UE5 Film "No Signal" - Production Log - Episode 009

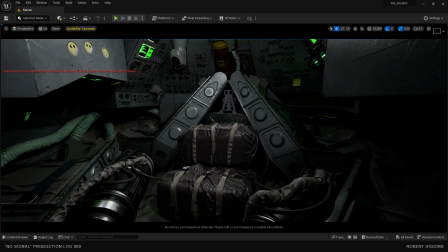0:00 Hello, I have another episode of this production log for you.
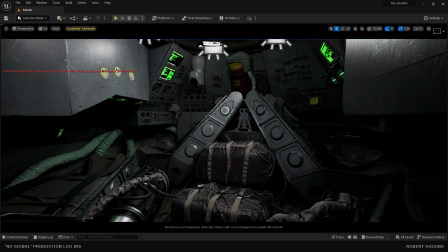0:05 At the end of the last one, I said that I'd finished the cockpit and I was going to start on the second section, which is down this tunnel.
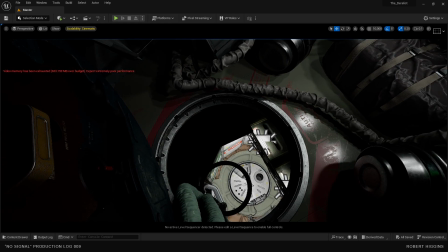0:14 So I just want to show you the block out of that section first so that you can see a comparison of what it was like before.
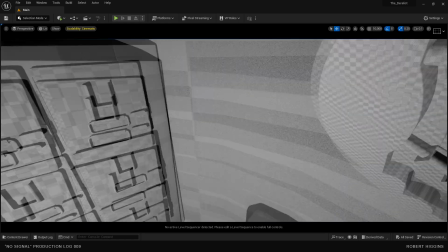0:21 So if I go down this tunnel into here, and you can see the block out here.
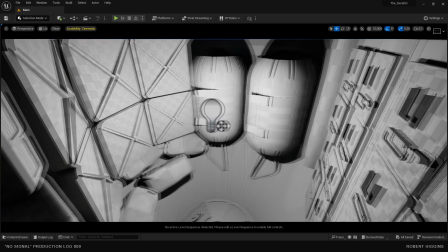0:27 So there's some crates over here, cryogenic storage tanks, some smaller lockers here.
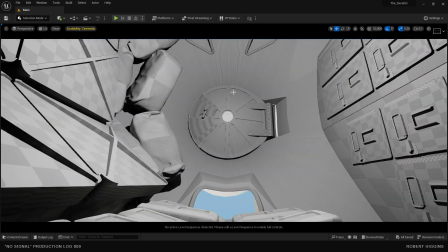0:34 There's a hatch down on the bottom that goes to the airlock,
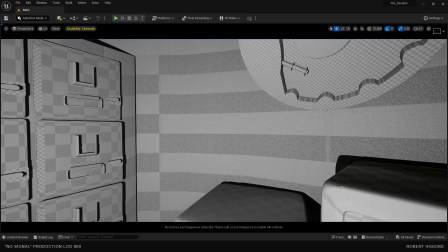0:38 and there's a window as well on the bottom. And then here's the hatch and the tunnel that we just came through.
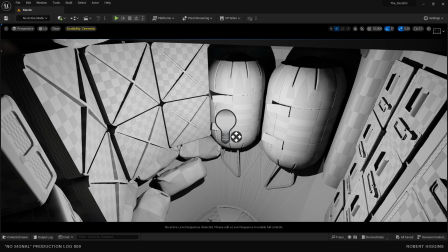0:44 So that's the block out, and I will load up what it looks like now. Okay, here we are in roughly the same spot.
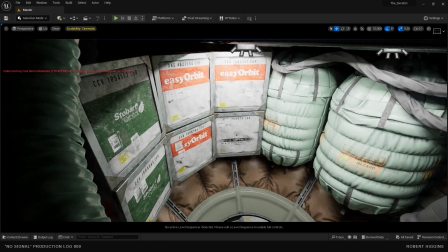0:53 So you can see the storage crates there, cryo tanks, lockers,
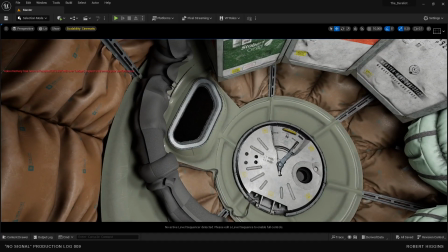1:00 and the hatch on the bottom, and there's the window. I think first we'll just take a look at this hatch.
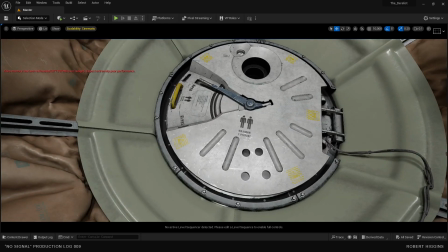1:07 I modeled this hatch in Fusion 360, and then I made a few bits and pieces in Max, like the handle.
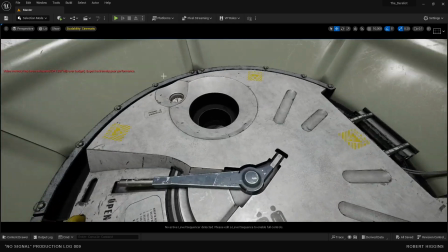1:14 Let's just jump over to Max, and we can get a better view of it there.
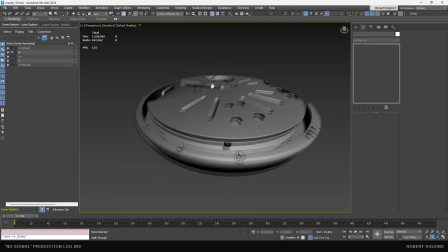1:18 This is the first hatch that I've made for this project that actually has to open.
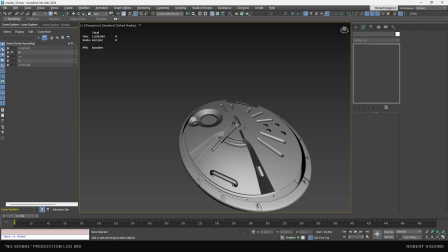1:23 There's a few shots of it. I think 2 shots where it opens and closes. So it had to function.
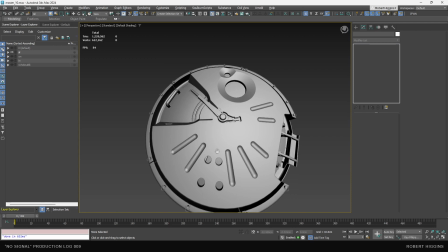1:28 It has to have the hinge, which is over on this side, and I needed to do 2 sides of it.
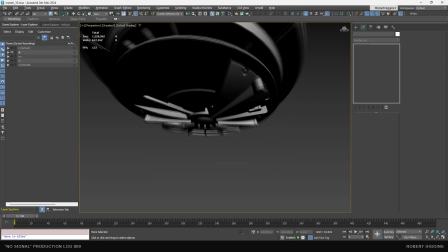1:33 So underneath here is in the airlock, and you can see it has the same handle as on the top, and it has the sides as well.
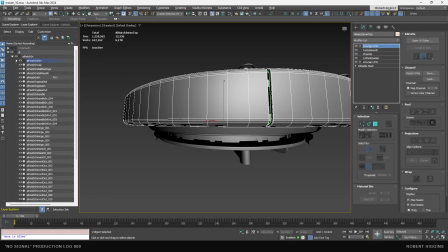1:40 Now this part here actually won't move because that's part of the structure that it sits in.
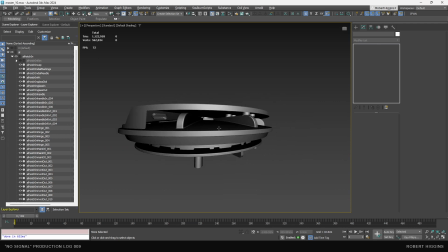1:46 So let me hide that. Okay, that's the side of the hatch. So that's what you see when it swings open and closed.
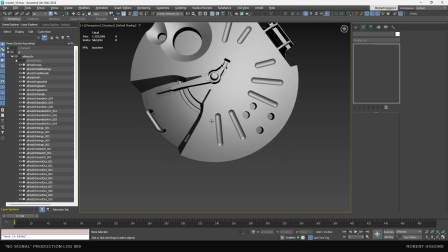1:51 This airlock is based on the Kibo airlock in the International Space Station.
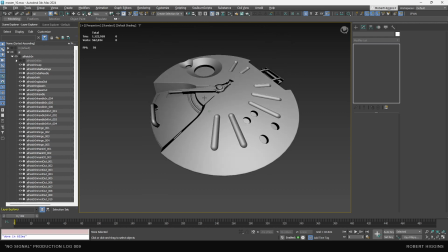1:56 It's not meant to be an exact copy, it's just roughly based on it. There are a few shots of the bottom, but you don't really see the bottom of it as close as the top.
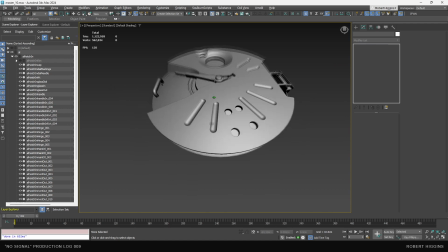2:05 So I spent most of my time working on this part.
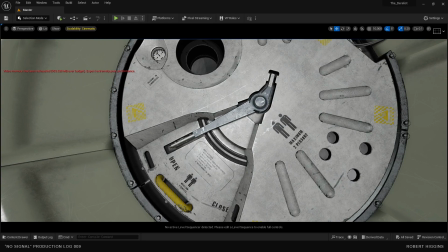2:09 And that has an 8K texture on it because there's a shot that's quite close up when the characters are interacting with each other through this window.
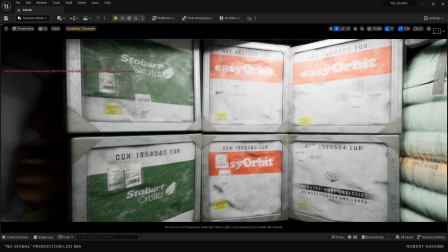2:20 Next up, I'll just talk about these crates here. You'll probably recognize the branding,
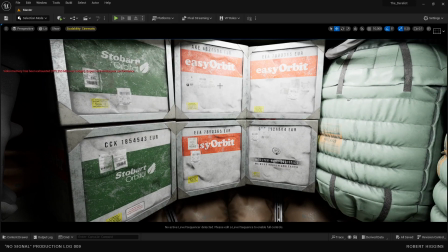2:25 and I thought I would play with existing branding just to make the world that this film is set in
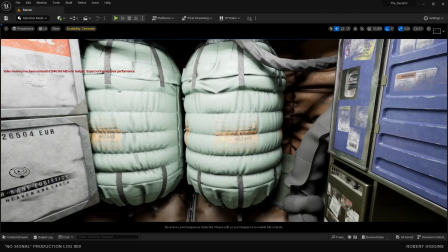2:32 feel more familiar and accessible. Cryo tanks are fairly simple.
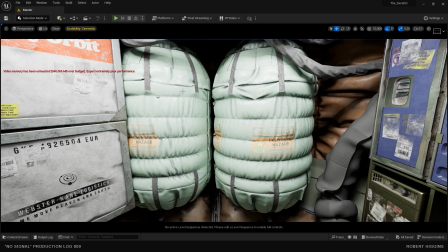2:38 They were made in Marvelous Designer. I can't show you the Marvelous Designer scene because I had to do that on my personal computer.
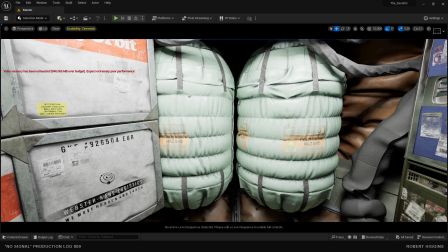2:47 I don't have a Marvelous Designer license on my work PC at the moment, but it's pretty basic stuff.
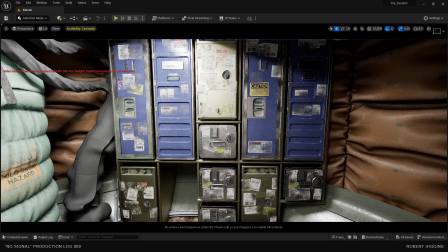2:53 Next up, let's take a look at these lockers over here. I'll show you my reference for these. I was on a plane.
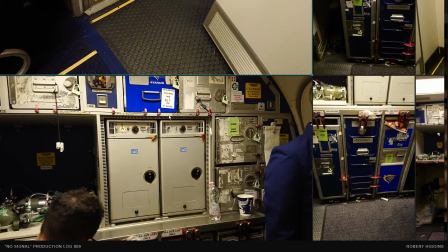3:00 There was a little delay in disembarkation, and I was at the very back, and I snapped these photographs of the storage lockers that they have at the back of the aircraft. The nice thing about these is that you can tell they've been used so many times because they are covered with stickers and labels, and some of them have been peeled off.
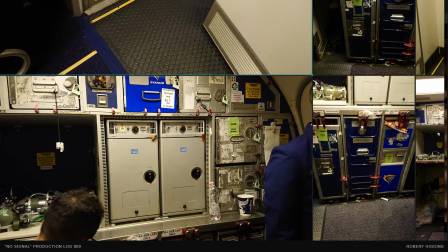3:17 Some of them they just stuck on top of the old ones, especially these ones here in particular.
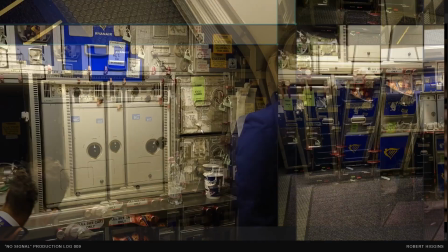3:22 And you can see all the old adhesive here of some of the stickers that they peeled off.
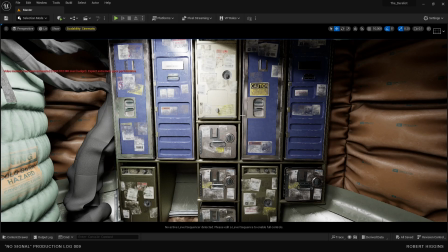3:28 So I wanted to get this because it really tells a lot of story, I think.
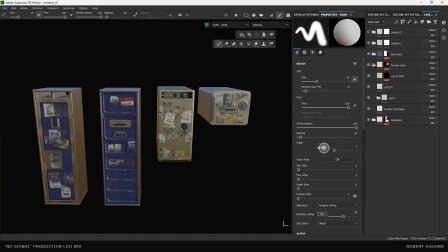3:34 I'll jump into Substance Painter. I won't go into detail about this setup. Maybe I'll make a separate video on this because I think it's quite a handy setup.
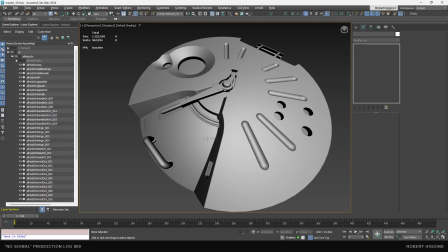3:42 But there are 4 individual assets here, and then I made 2 versions.
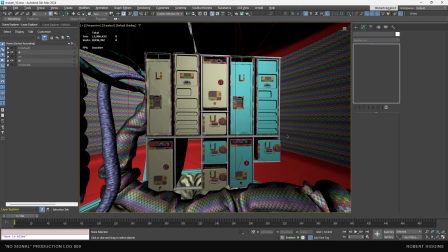3:48 If we just jump back to Max, you can see that there are 2 different materials on them.
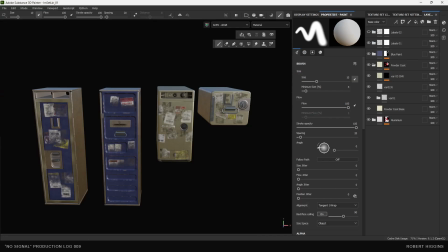3:54 And if you actually look carefully in Unreal Engine, you can see that there is some repetition,
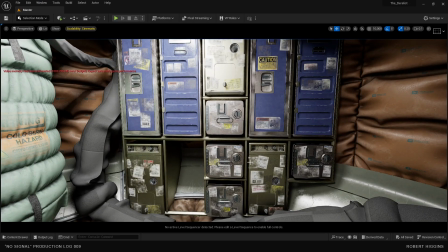3:59 but you wouldn't really notice it because I've spaced them out so that none of the identical ones are beside each other. So this bottom one here is the same as this one here.
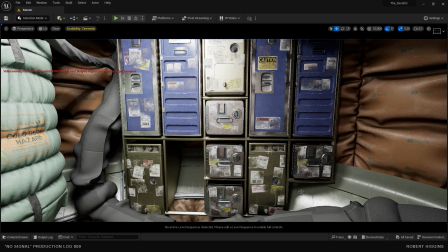4:09 This middle one here is the same as this one here. These tall blue ones are all unique.
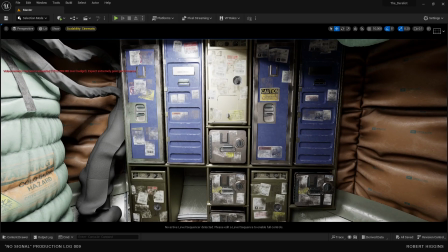4:16 And then this sort of mid-sized one in the middle
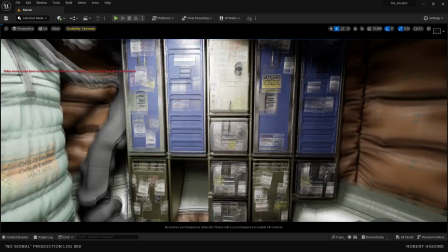4:23 is the same as this one on the bottom left.
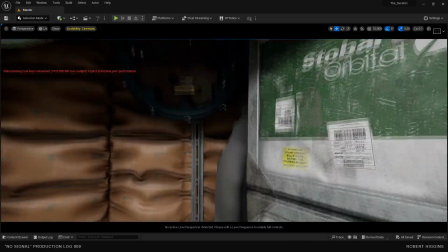4:27 Next up, we have some hoses and pipes, not quite as many as in the cockpit.
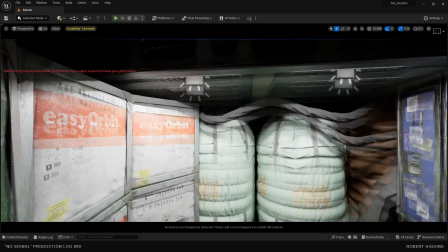4:33 I might do a few more, and these are largely assets that I've reused from the cockpit.
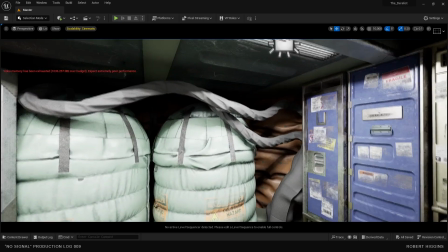4:38 If you haven't seen it, I did a little series on how to do a lot of these hoses and wires and pipes and so on.
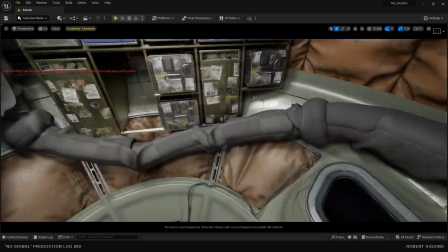4:46 The only one that I made from scratch for this section was this very wide hose down here,
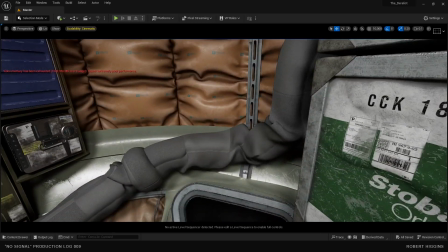4:53 which I haven't made a material for just yet, but I will soon.
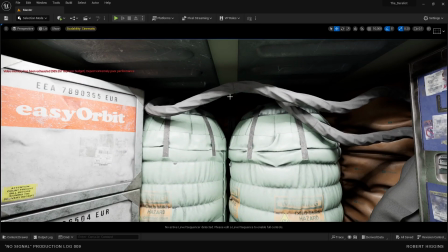4:59 These ones were simulated in Marvelous Designer as a straight sections and then deformed along a path.
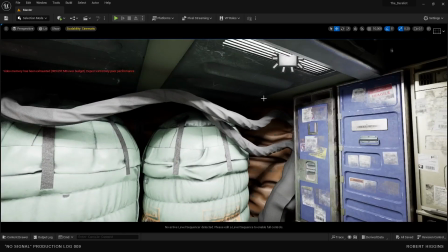5:07 Now, you do have to be careful if you're doing this,
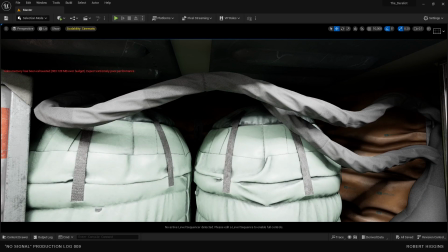5:09 because if you simulate something and then you deform it, strictly speaking, it's not simulated anymore.
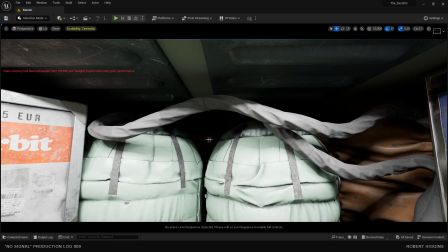5:16 So you can get away with it if the deformation is gentle.
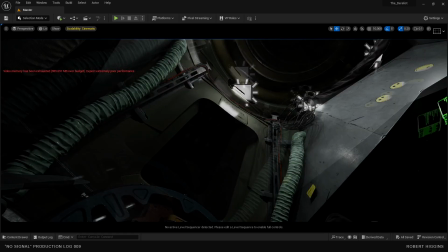5:22 But I use this same asset up in the cockpit, and I'll just show you.
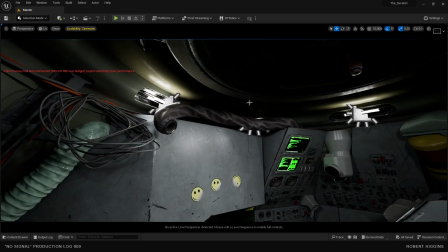5:27 Now, I don't think this appears in any shot,
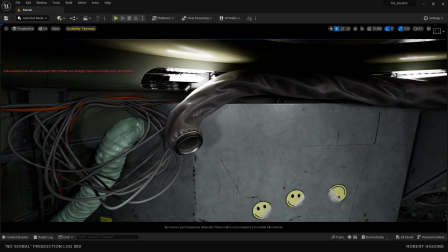5:32 but I put one up here, and you can see that has quite a tight curve on the end, and it just doesn't look right. And the reason is because there should be compression wrinkles on the inside of this radius here, but there aren't, because it was simulated in a straight line and then deformed along a path.
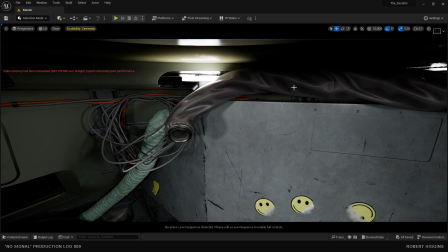5:49 So you have to be careful when you're doing this, because if your deformation is too extreme, it just completely breaks the simulation and it will look a bit weird.
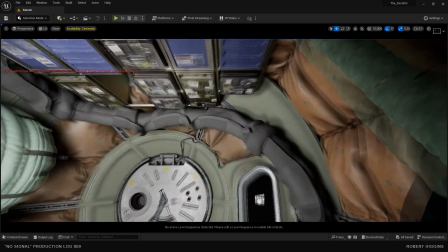5:57 So either use gentle deformations or else keep these far in the background where they won't be noticed.
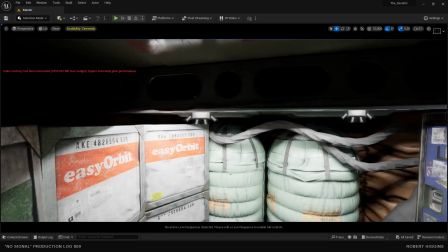6:03 So I'm going to do a few more
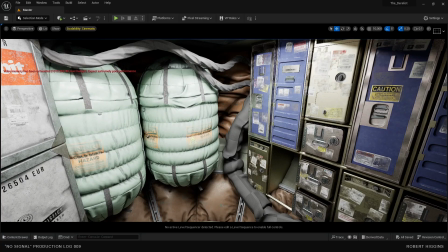6:06 hoses and small wires as well here, because it just needs a bit more stuff in the scene.
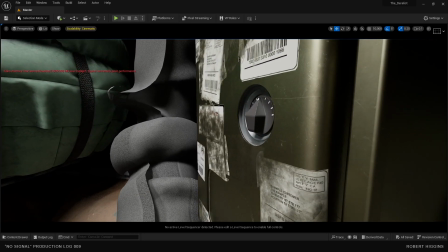6:13 And I just noticed as well that this
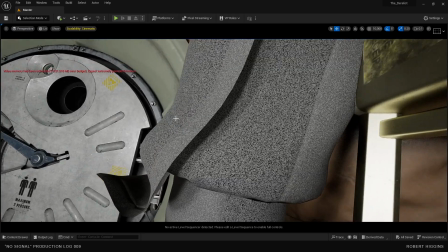6:18 hose has not been shelled, so it's thin, so I'll have to shell that.
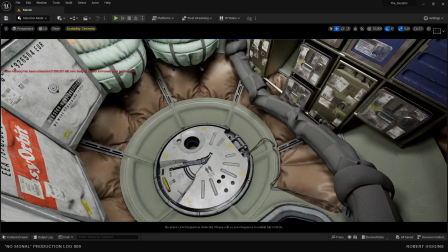6:23 And then as for the walls, I reused some of the assets from the cockpit, like these struts here.
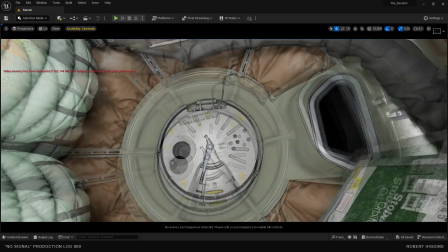6:31 The plastic parts are new, but they're quite simple. They're just subdivision modeling and shelled.
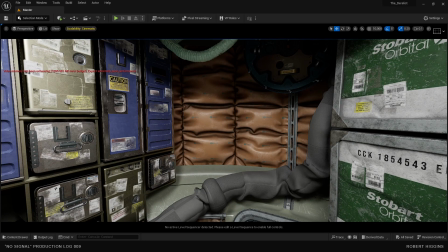6:37 And then we also have this sort of browny orangey padding. I wanted to avoid just straight walls.
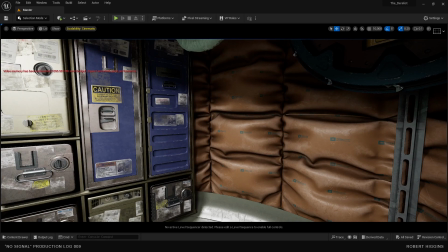6:43 I think I was inspired by some of the work by the late Paul Pepera.
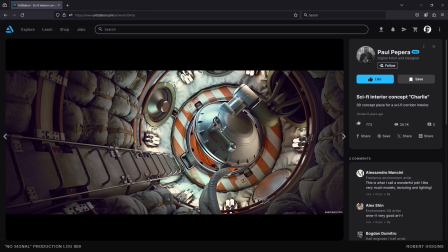6:50 He has these really cool science fiction renders that you make a lot of use of this simulated fabric padding. And I just realized as well when I saw this image just now that it kind of looks a lot like this composition wise.
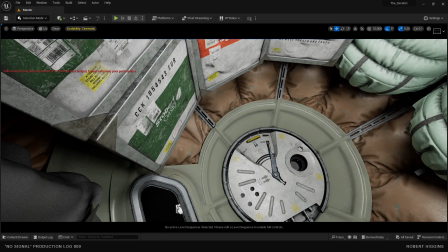7:06 That was definitely not intentional, or maybe I was subconsciously inspired, not sure. I also had some reference of aircraft insulation like this,
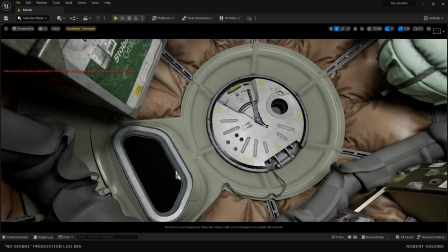7:20 so that's what I was going for. In general, with the walls and the structure, there are three main materials.
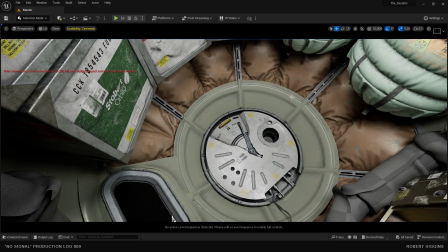7:27 There's this painted steel,
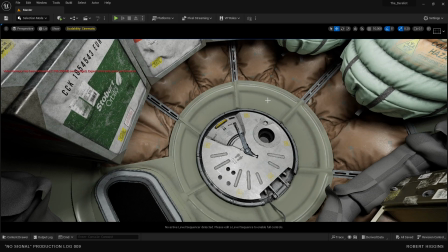7:29 which is grey, and then you have this pale off-white kind of grey greenish molded plastic,
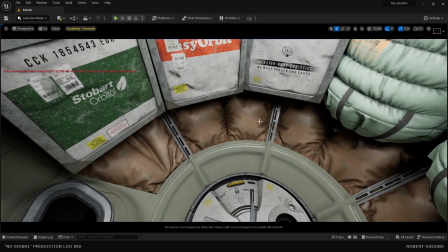7:36 and then you have this padding, which at the moment is an orangey brownish desaturated colour.
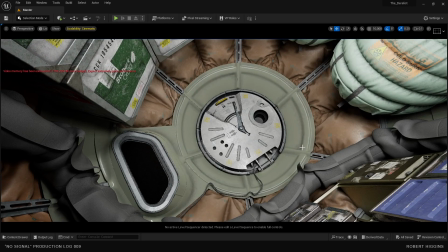7:42 I might change that, and that's it. I don't want to have too many materials, and I think these colours work well together.
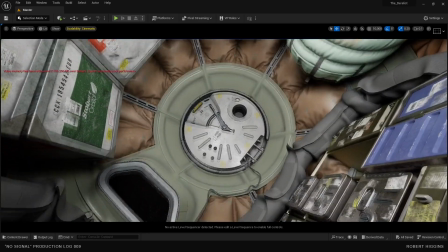7:49 Most of these assets are textured in Substance Painter,
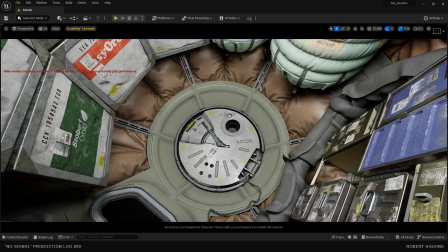7:53 but in a few cases I've made tileable versions of these materials, of these textures I should say,
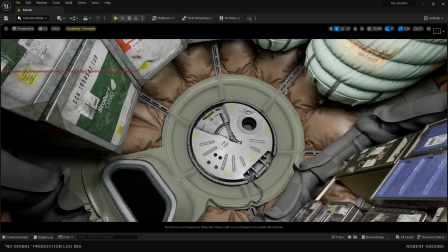7:59 that I can just paste on small little things that I don't need to UV and bring into Substance Painter.
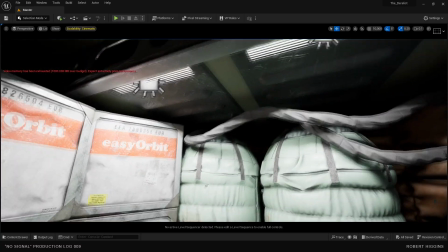8:05 Then up here you'll see it's the same. It's this plastic and then painted steel.